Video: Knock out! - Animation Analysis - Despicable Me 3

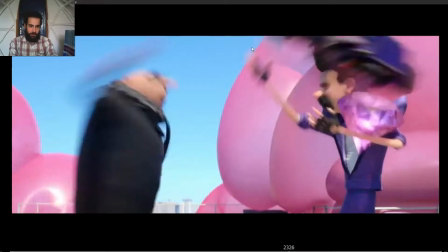(24:26)
Gru is great all the time, but then, okay,
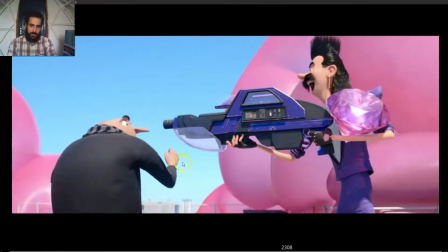(24:30)
look, we can see his face, we can see his hand, clean silhouette between the hand and the arm.
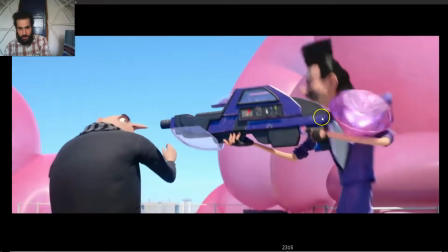(24:37)
We can see how when he goes to aim at him, how the gun and his head move closer to each other. It's not like the hand is raising or the head is going down, but both go to find a middle point.
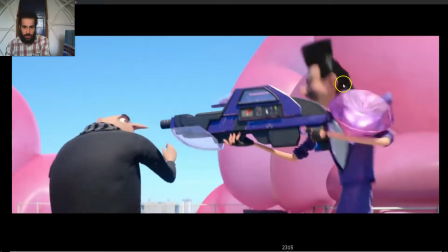(24:52)
Ooh, see, how the torso, how the line of action goes from a straight to curve,
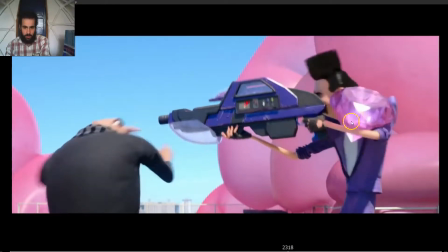(25:01)
straight line of action, curve line of action, and boom.
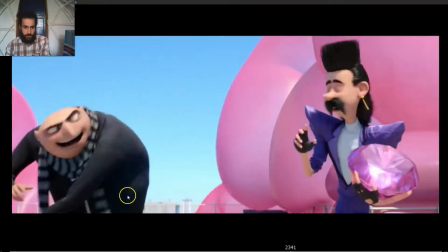(25:06)
Oh, what? Nice line of action, nice silhouette.
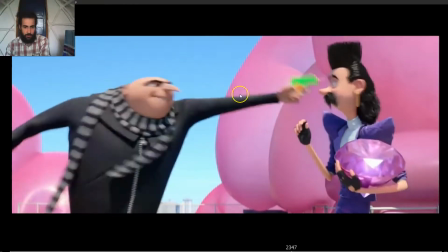(25:11)
Ooh, leading with the shoulder and torso, boom, and unfolding the arm.
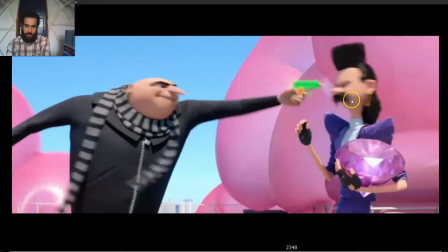(25:19)
Oh, what? Notice how when he shoots, notice how the first to react is the head.
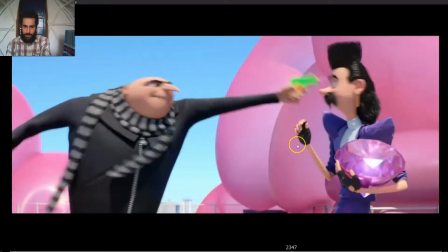(25:25)
So the head goes back, even though we can begin to see the movement on his body,
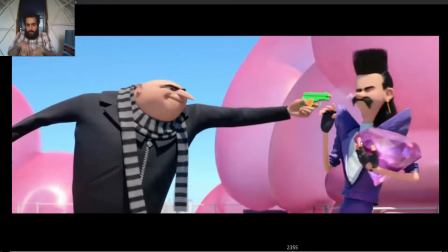(25:31)
but then the rest of the body is the one that squashes up and recoils back.
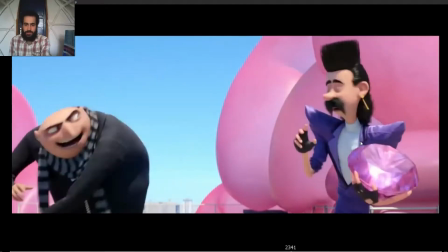(25:36)
So we can see how it's overlapped. The head, even though it seems like it's all happening at the same time, but it's not.
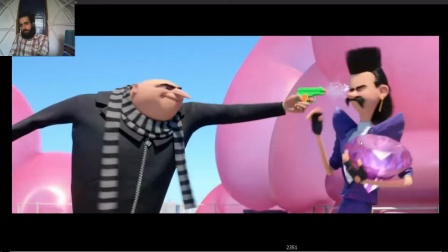(25:44)
It's the head, and then the head pulls everything back, and then the shoulders raise, and then the hand finish to get into the pose. And then he finishes.
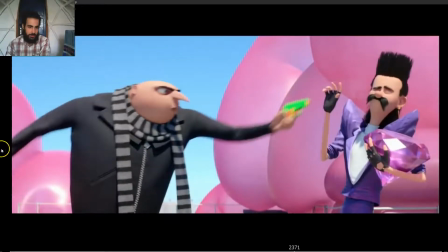(25:56)
What? Stop. Look at that line of action between the arms of the Gru, how it flows.
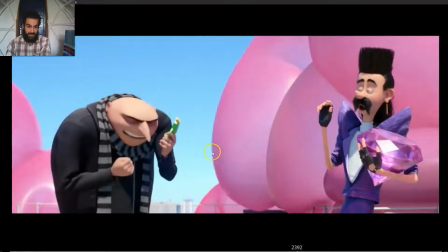(26:04)
What? What? Both are Notice, great.
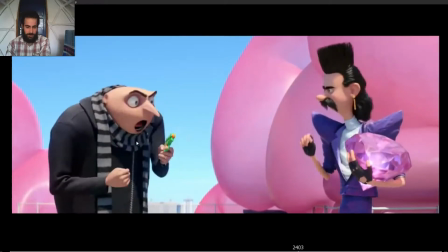(26:13) Carl.
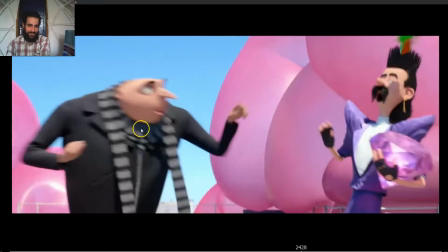(26:20) Girls!
I love this. Notice how he's angry.
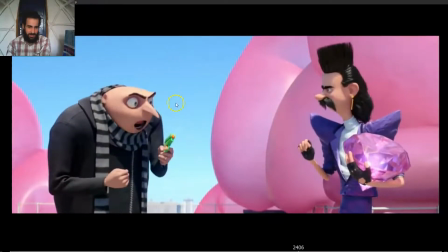(26:25)
And then
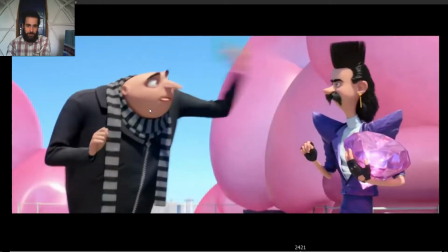(26:28)
how he takes the tongue out and goes to aim, because he's now just throwing a water gun.
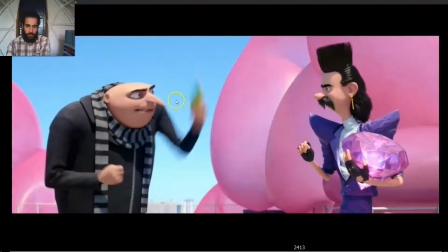(26:34)
So he's not on angry fight mode in this very second, because he's not gonna hurt him.
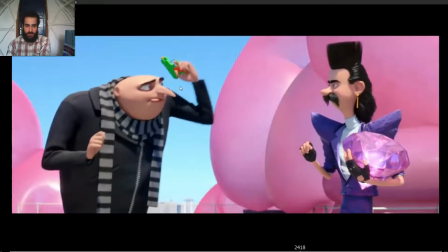(26:41)
So the emotions change a bit. So look at the hand, how the pose changes completely.
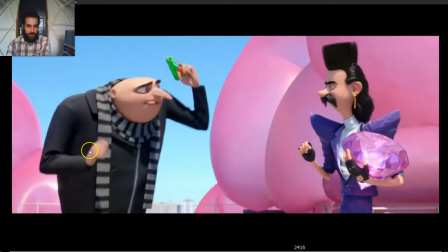(26:47)
He's angry, and just by rotating the wrist and lifting the hand, the pose changes completely.
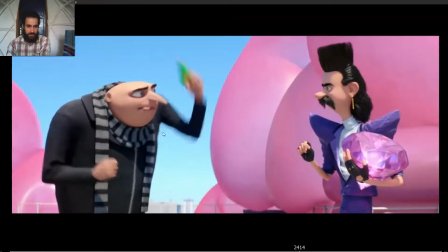(26:54)
Angry, and I want to hit you.
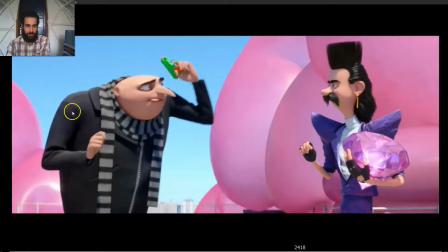(27:00)
Angry, I more like playful. Look, their shoulder raises up, so changes the pose.
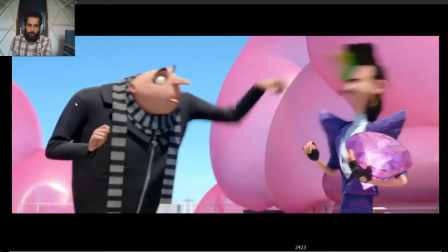(27:09)
So the emotion is felt differently, and boom, goes to throw the water gun.
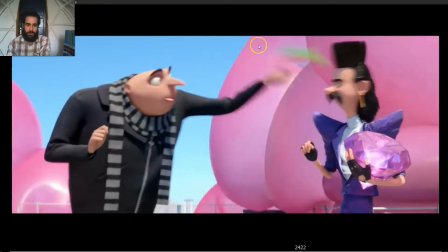(27:16)
Look also how he throws it.
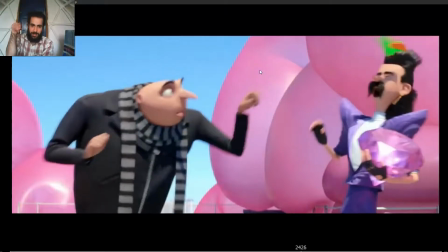(27:18)
Look at the wrist, how when he throws it, it bends a bit, so it feels, so the whole pose is conveying this new emotion.
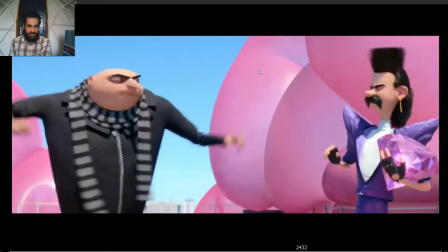(27:26)
And then goes to punch him again, and then we can see the facial, how it changes again, and boom.
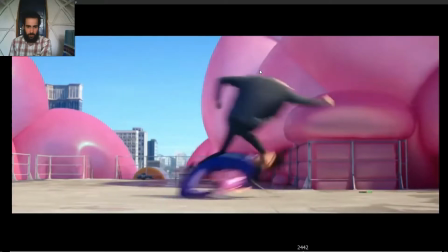(27:35)
Oh,
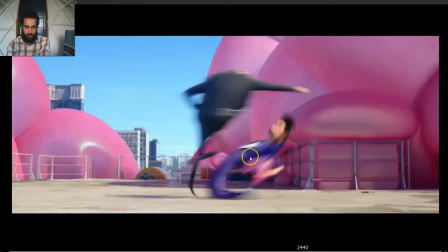(27:38)
nice. Notice how the dynamic, it follows a path of arcs, and boom, jumps again.
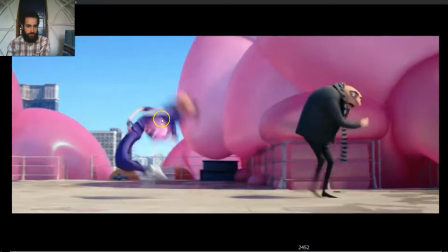(27:46)
Notice how the arm helps the body jump, even though in reality we couldn't do this jump.
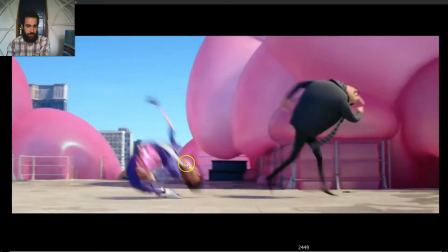(27:53)
In animation we can exaggerate everything, but make sure that you
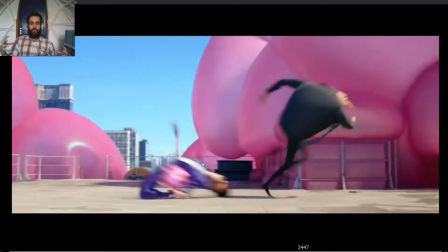(27:59)
use all the things that we would use if we wanted to make this movement.
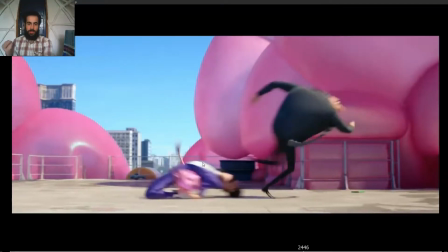(28:04)
Make it so in animation those things happen as well, like the arm pushing the body up, so trying to lift himself up. So boom, we can see how the arm helps to push himself up, boom, and the legs as well, boom.
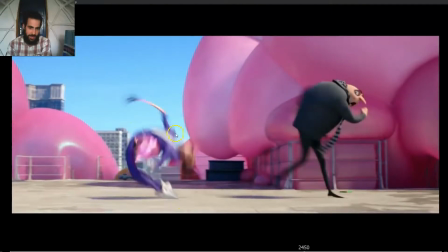(28:21)
Look, this really nice line of action, boom,
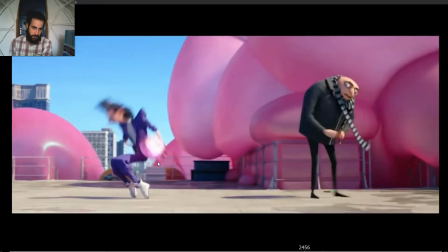(28:26)
silhouette as well, and boom, nice, boom.